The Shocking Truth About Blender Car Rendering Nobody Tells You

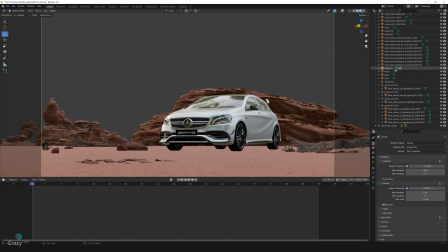(4:45)
As the scene is ready, I would like to add some depth of field to make it look more realistic. So let's click the camera and go to its settings. Here I will set depth of field and choose the front part of the car that I want to have in focus.
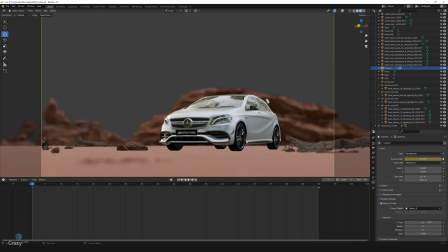(5:03)
Right now the f-stop is at 2.8 and I don't see any blur in the background or in the foreground, so I'll make it 0.5. Yeah, that's cool. Now we can see a little bit of blur in the foreground and in the background. Once our set is ready and all the elements are in place, we'll move on to the lighting.
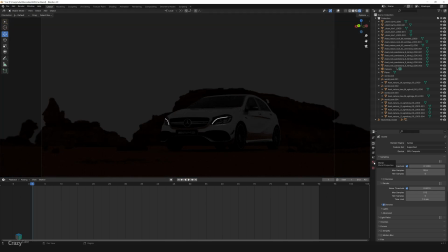(5:20)
We'll start by heading over to the World Properties tab and adding a sky texture to the color slot.
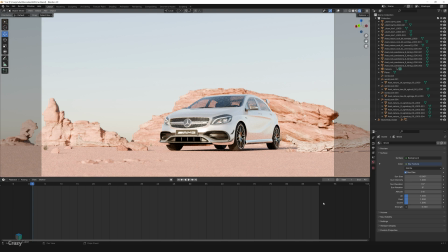(5:28)
This will set the overall tone of our lighting, giving us that bright daylight feel. Here you can try the same settings. So let's keep the sun size as it is.
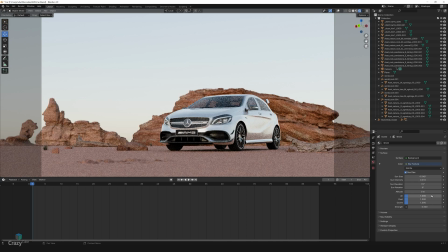(5:37)
Sun intensity to 0.01. Sun elevation to 178 degree.
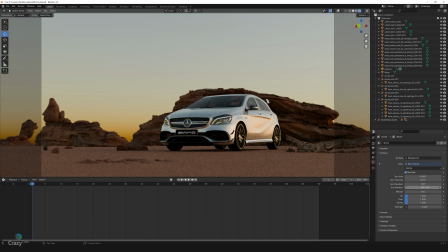(5:43)
Sun rotation to 50 degree. Altitude to 10 meters. Let's make the air totally zero so that we can remove the yellow horizon.
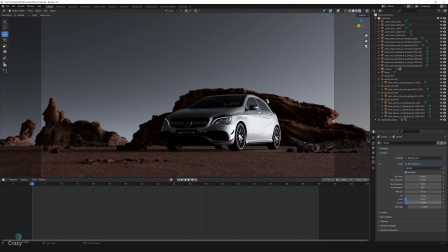(5:54)
We'll reduce the dust level to 0.781 and ozone to 2 to make it much more blue.
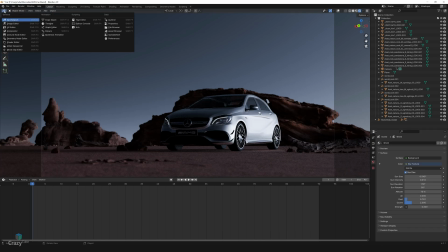(6:00)
And let's reduce the strength from 1 to 0.5. Now let's go to the shader editor and change the shader type to world.
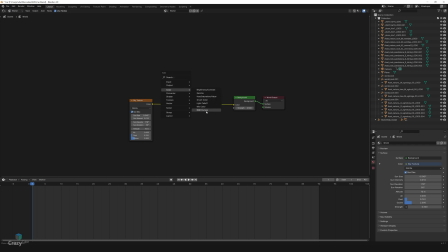(6:11)
I'll also add a RGB curve to the sky texture, which will help us adjust the intensity of the sky as I want the sky to be a little bit darker.
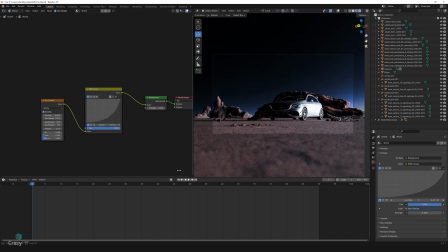(6:20)
So if we move the curve up, it becomes brighter, and if we move down, it becomes darker.
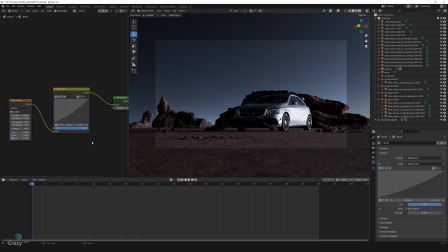(6:25)
So we'll just slightly move it down.
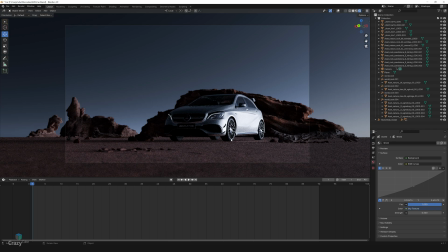(6:27)
With our sky texture now corrected, it's time to add some artificial lighting to make the car stand out against the background. Right now, the car is blending in too much with the surroundings and we want to bring out those details that make it pop.
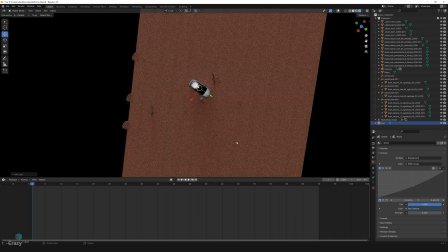(6:40)
This technique is often used in real life photography as well. Sometimes natural sunlight just isn't enough to properly illuminate a car model.
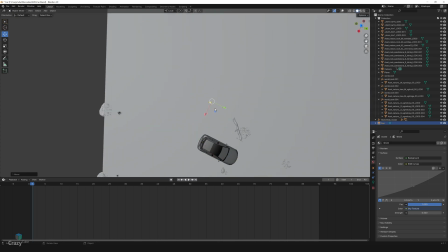(6:47)
So to enhance the realism of our scene, we'll place a sunlight in our scene.
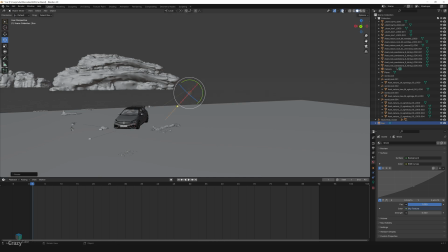(6:52)
The goal here is to match the position of this light with the sun that's already present in our sky texture.
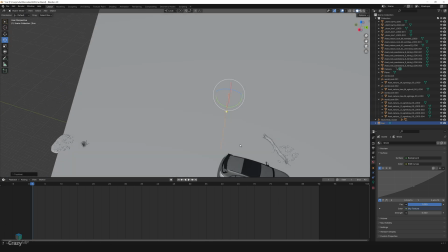(6:57)
This step is crucial for achieving consistent lighting across the scene. To do this, add a sunlight from the add menu.
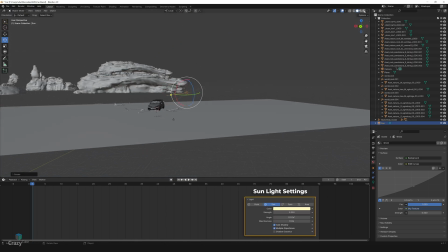(7:04)
Once the sunlight is in place, rotate and position it so that it aligns with the direction of the sun in the sky texture.
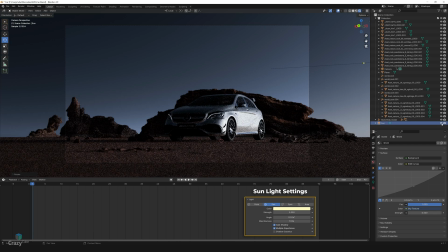(7:10)
This will ensure that the shadows and highlights on the car and the environment match the light direction, making the scene look more natural. Fine-tune the intensity and the color of sunlight to match the overall tone of the scene. Perhaps adding a slight warm tint to replicate the golden hour light.
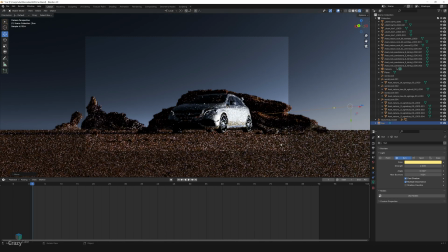(7:27)
This small adjustment can significantly boost the realism of the scene, making sure that both the natural and artificial lighting blend seamlessly together.
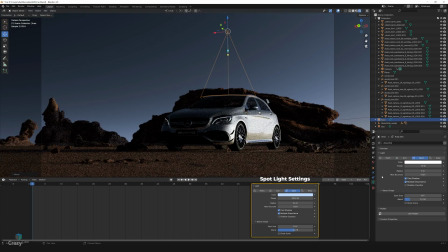(7:36)
Next, we'll add a spotlight directly above the car to illuminate the top surfaces. This helps in bringing out the car's contours and shape.
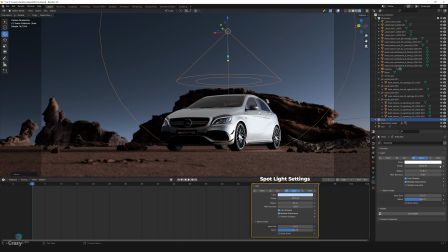(7:46)
Since the default white light looks too artificial, we'll sample a sky blue color from the background sky. Adjust the intensity so that the light looks natural and believable.
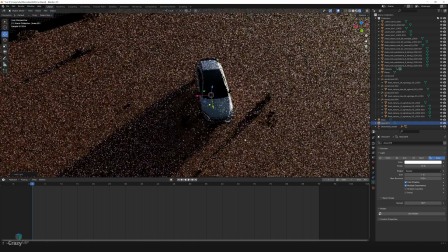(7:55)
To address the dark areas in the front of the car, let's add an area light aimed at the car's grille.
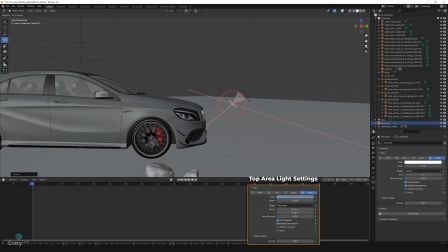(8:02)
The grille is currently in shadow and needs some illumination to bring out its details.
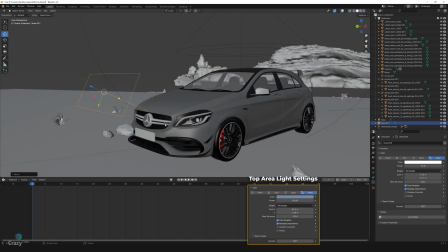(8:07)
Again, we'll change the color to a subtle blue sampled from the sky and adjust the intensity accordingly.
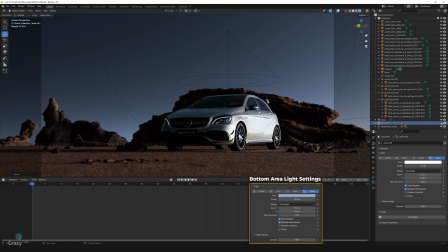(8:14)
We'll add one more area light in the front bottom area of the car to ensure the lower parts are well lit. Repeat the same process of color picking and intensity adjustment.
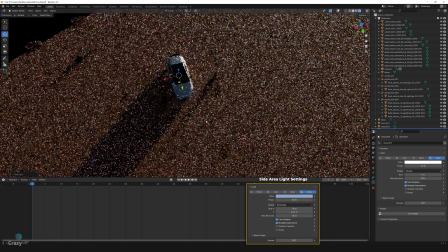(8:25)
Finally, let's add another area light to the side of the car to create separation from the background.
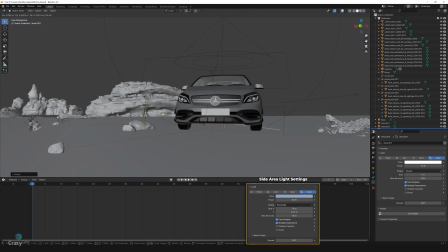(8:31)
This light will help define the car's edges, making it stand out against the desert backdrop.
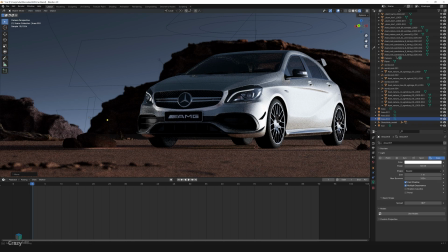(8:37)
With all these lights in place, you'll notice that even though we have added artificial lights,
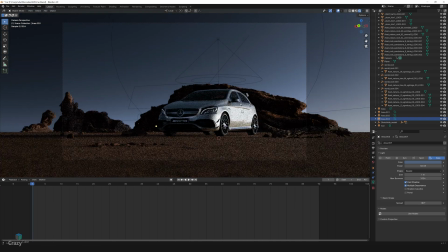(8:41)
the overall lighting still feels natural, as if it's all coming from the sun and the sky.
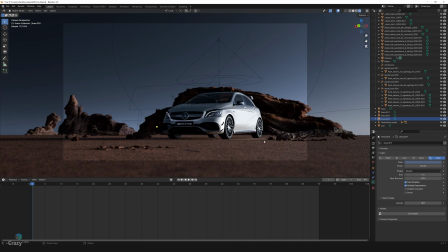(8:46)
This is the key to successfully lighting exterior scenes, using artificial lights subtly to enhance what's already there, making sure the lighting feels realistic.